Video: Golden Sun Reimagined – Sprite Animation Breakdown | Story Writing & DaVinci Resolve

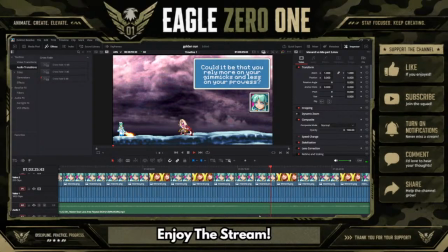Throwing shade. Throwing shade.
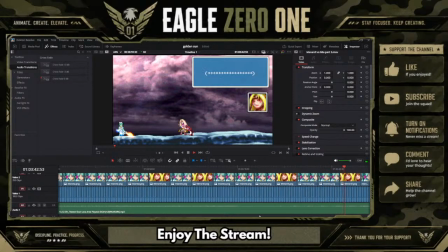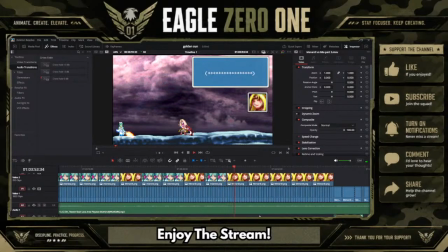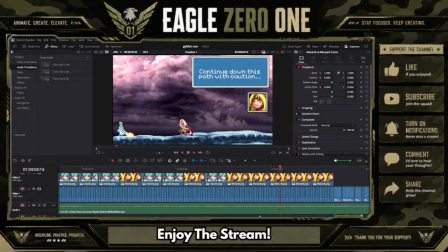Yep, I think this was good, just having her just get very ticked off, but not ticked off. Just actually having to think about it.
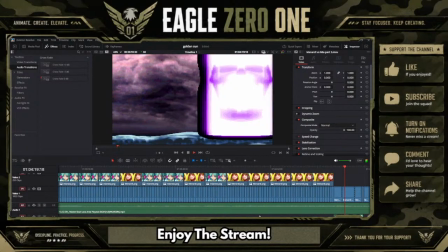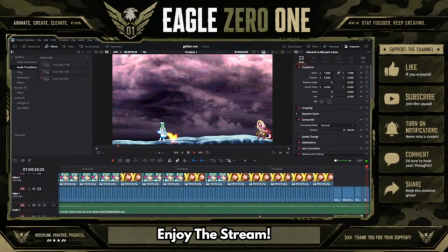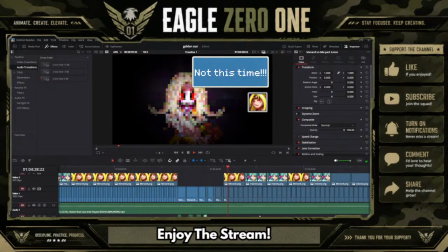I have not finished adding sound effects to that yet. So, in order to make this more imposing, we added a black outline around this. It puts more emphasis on the eye glowing.
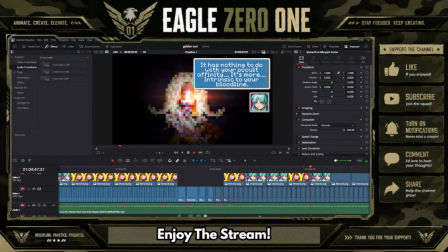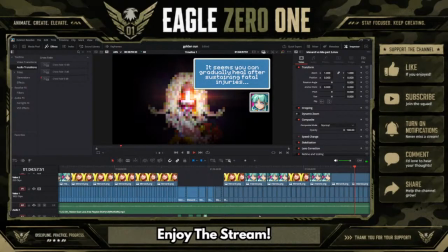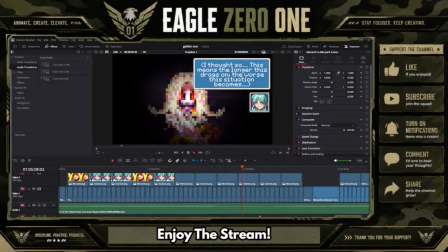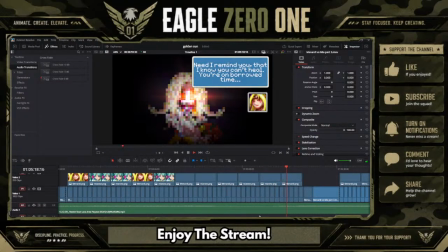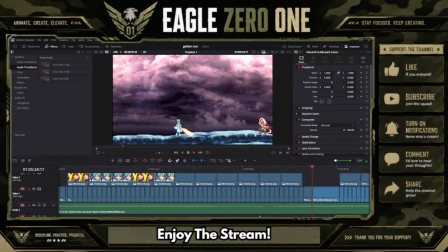Shout out to the Phoenix.
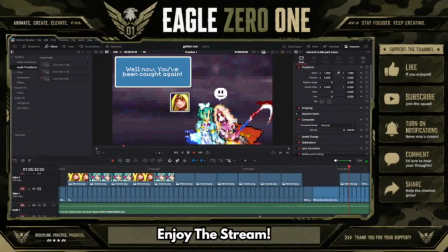Also, I made this very edgy, extremely edgy. I'm fine with it.
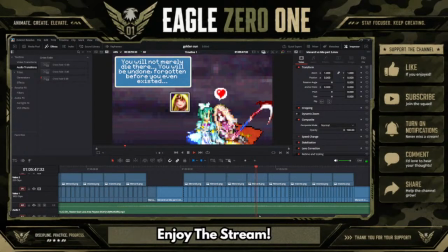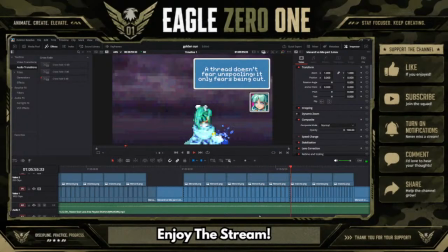Yeah, I was really going edgy with this. I was intoxicated that night too.
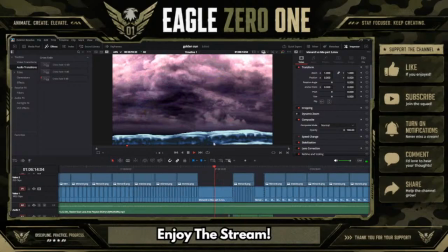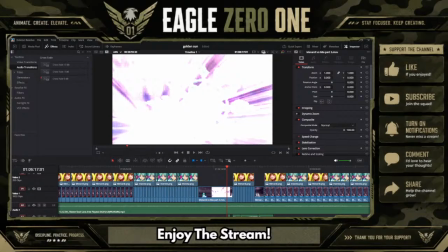Okay, I'm gonna pause it right here because this is I added this in for comedic effect.
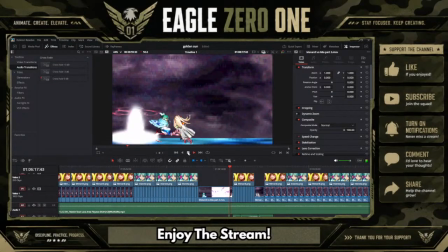So bear with me. So we had her do boat hops.
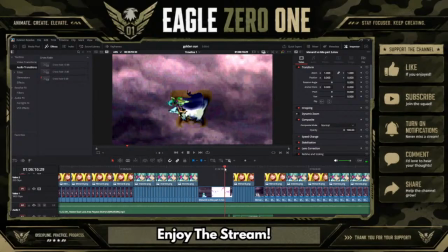We of course we added the jumping effect.
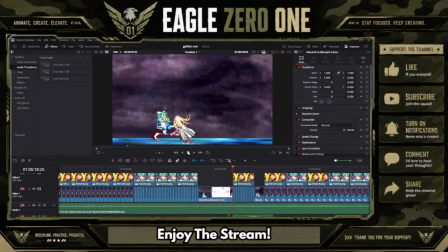So when she's cocking back her leg to kick her in the face, I added the shotgun pump. As soon as she kicks, you'll hear a shotgun blast. So bear with me.
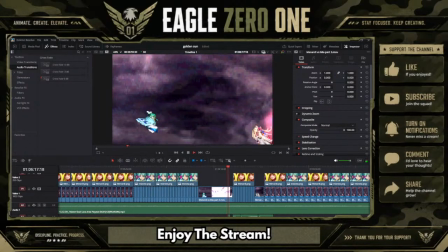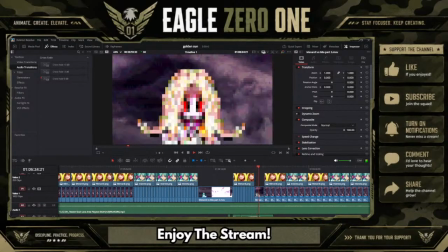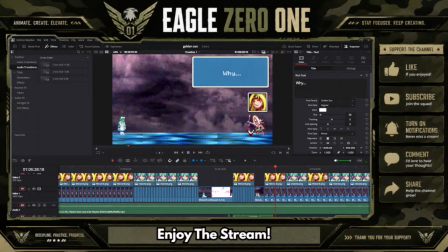No matter how many times I hear that, I just get so giddy because it's so random. But yes, adding the Golden Sun hops is fine. Adding the shotgun pump wind up, then blasting it is just it's so good. And having Minardi get damaged because of it's actually pretty good too.